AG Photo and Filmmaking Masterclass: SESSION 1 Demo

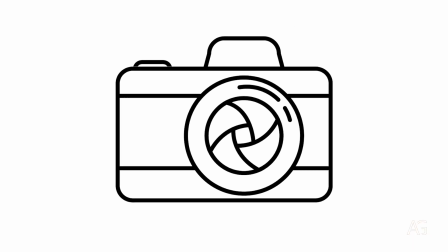[0:00]
Many different elements work in a split second to gather light and create the picture, and so at their core, every camera needs light to do what it does.
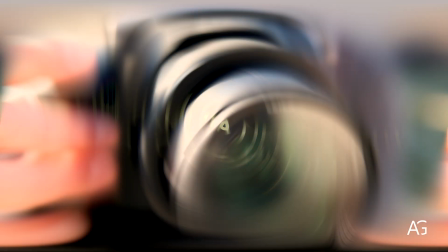[0:07]
But how does a camera gather light? Light is gathered and taken into the camera by the lens of the camera.
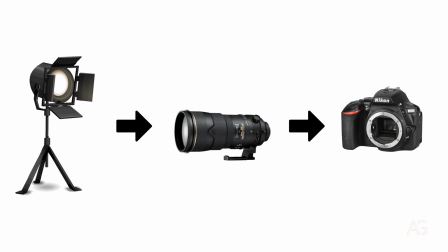[0:14]
Outside light passes through the lens, and right behind it, a shutter will physically rotate or move out of the way, like a curtain does, to let light in.
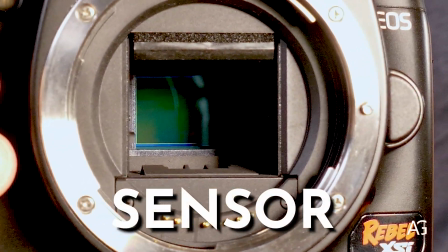[0:23]
This allows the lens to project the light onto what is called a sensor. When it comes to that f number in your aperture, always remember this. A smaller number means a bigger aperture and more light. A bigger number means a smaller aperture and less light. Now, what does all of this mean for the actual look of your image?
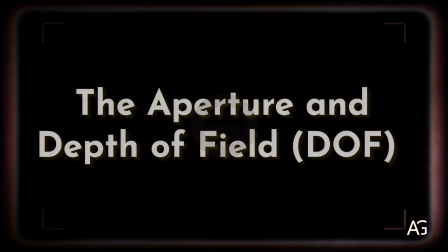Besides opening and closing to control how much light comes into a camera, the aperture on a lens has another massive job to do, which directly affects how your photos and videos will end up looking, and that is to help focus the image where you want that focus to be. To understand how it does that, I have to throw some more numbers at you.
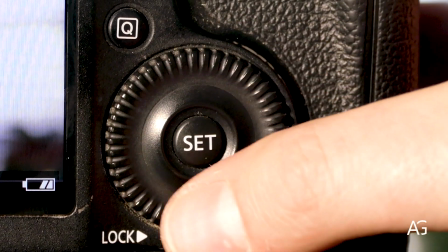[1:05]
Like most features on a digital camera, aperture can be manually controlled and you can use it to either add light or take it away,
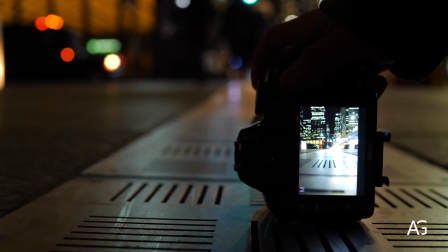[1:12]
but the quality of the image changes when you change the aperture.
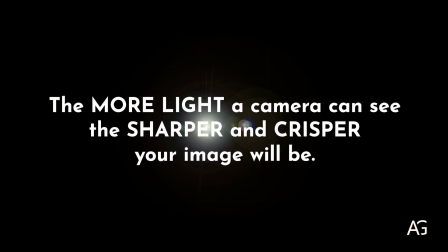[1:16]
A general rule is, the more light a camera can see, the sharper and crisper your image will be.
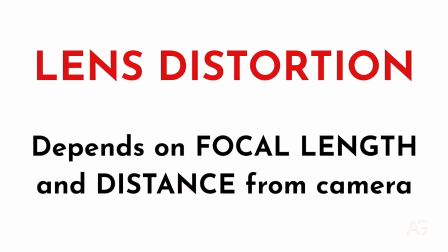[1:22]
Depending on the focal length and how far your subject is from the camera, you can create distortion in your image or take it away.
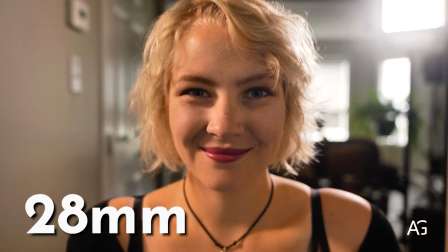[1:29]
Check out this example. Take a look at how the face changes as the focal length changes. The wider lenses tend to have more distortion and tend to reshape the face,
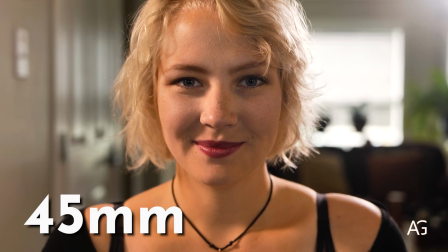[1:40]
while the more standard lenses tend to give a more faithful rendition of what the person actually looks like.
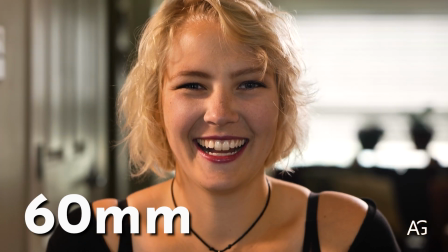[1:46]
This is because wider lenses are built with glass that is more curved in order to be able to see more,
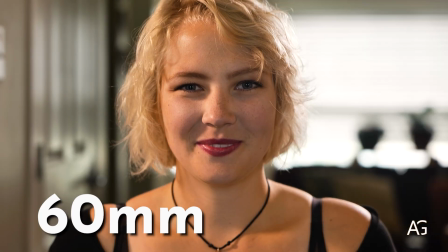[1:52]
which means they bend the light more than medium or telephoto lenses. This again is why an ultra-wide-angle lens of 8mm will create a distorted, fisheye kind of effect when you're up close to it, and that is also why professional photographers recommend focal lengths between 50 and 75mm in order to shoot close-ups, because of distortion and how it can change your image. Now, on the topic of distortion, we also have to consider what changing the focal length will do to your background.
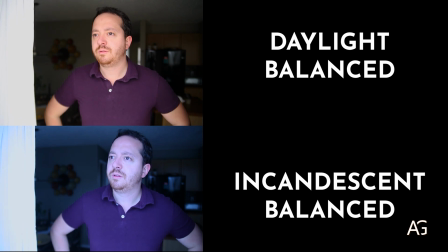[2:20]
This will give you a cooler image, and it means that the daylight coming from outside will look bluer than it really is, making it look closer to evening light. This can be a quick way to create deeper blues and cooler colors without adding extra lights or filters to make that effect.
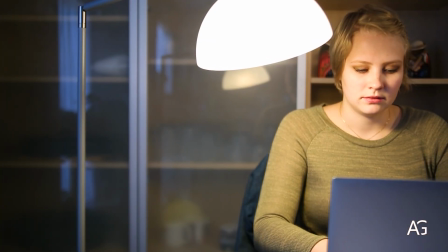[2:36]
The opposite is also true.
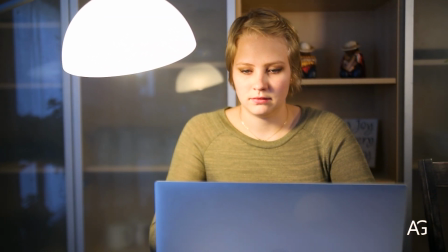[2:38]
Say you're doing a shot of somebody with incandescent lights and you want to make the lights feel even warmer to achieve a more intimate look.
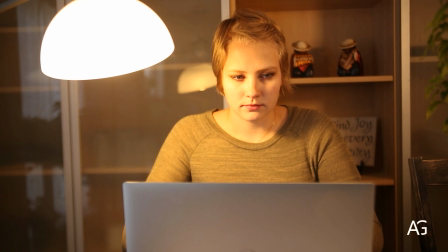[2:45]
You can white balance for daylight instead of incandescence and create a warmer than normal effect by having the camera pump warm light into the whole image,
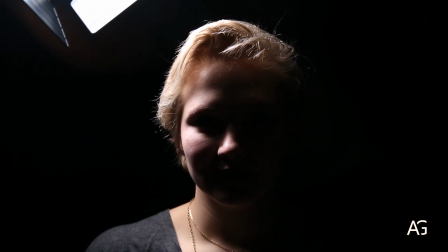[2:53]
and this can make for very interesting shots. Notice how when the light is at more extreme angles, it creates more dramatic shadows.
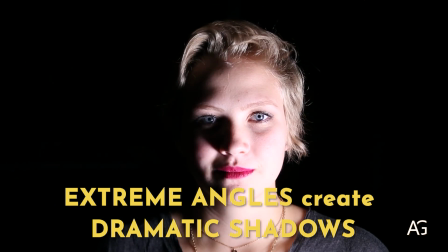[3:02]
Lighting faces directly from above or underneath will create extreme and often unflattering angles for the shadows that fall on the face.
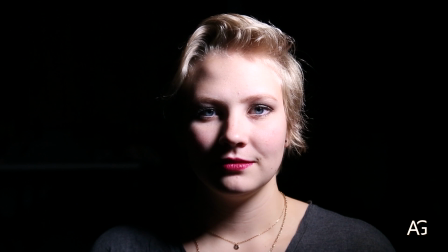[3:10]
Using light this way is very effective for making faces look more menacing or grotesque, no matter how good looking your subject is. Lighting from above, you can create shadows under the eyes that make them look baggier and the face look more tired than it is.
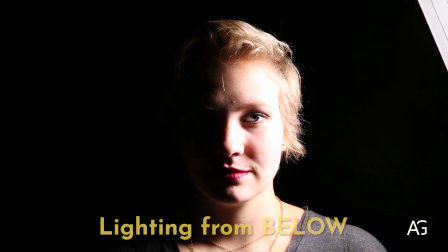[3:24]
Lighting from below, you can make the face look longer and the eyes look emptier,
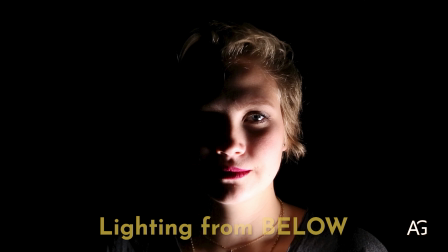[3:29]
while also creating the impression that your subject is bigger and towering above you, like in horror films when the villain comes out.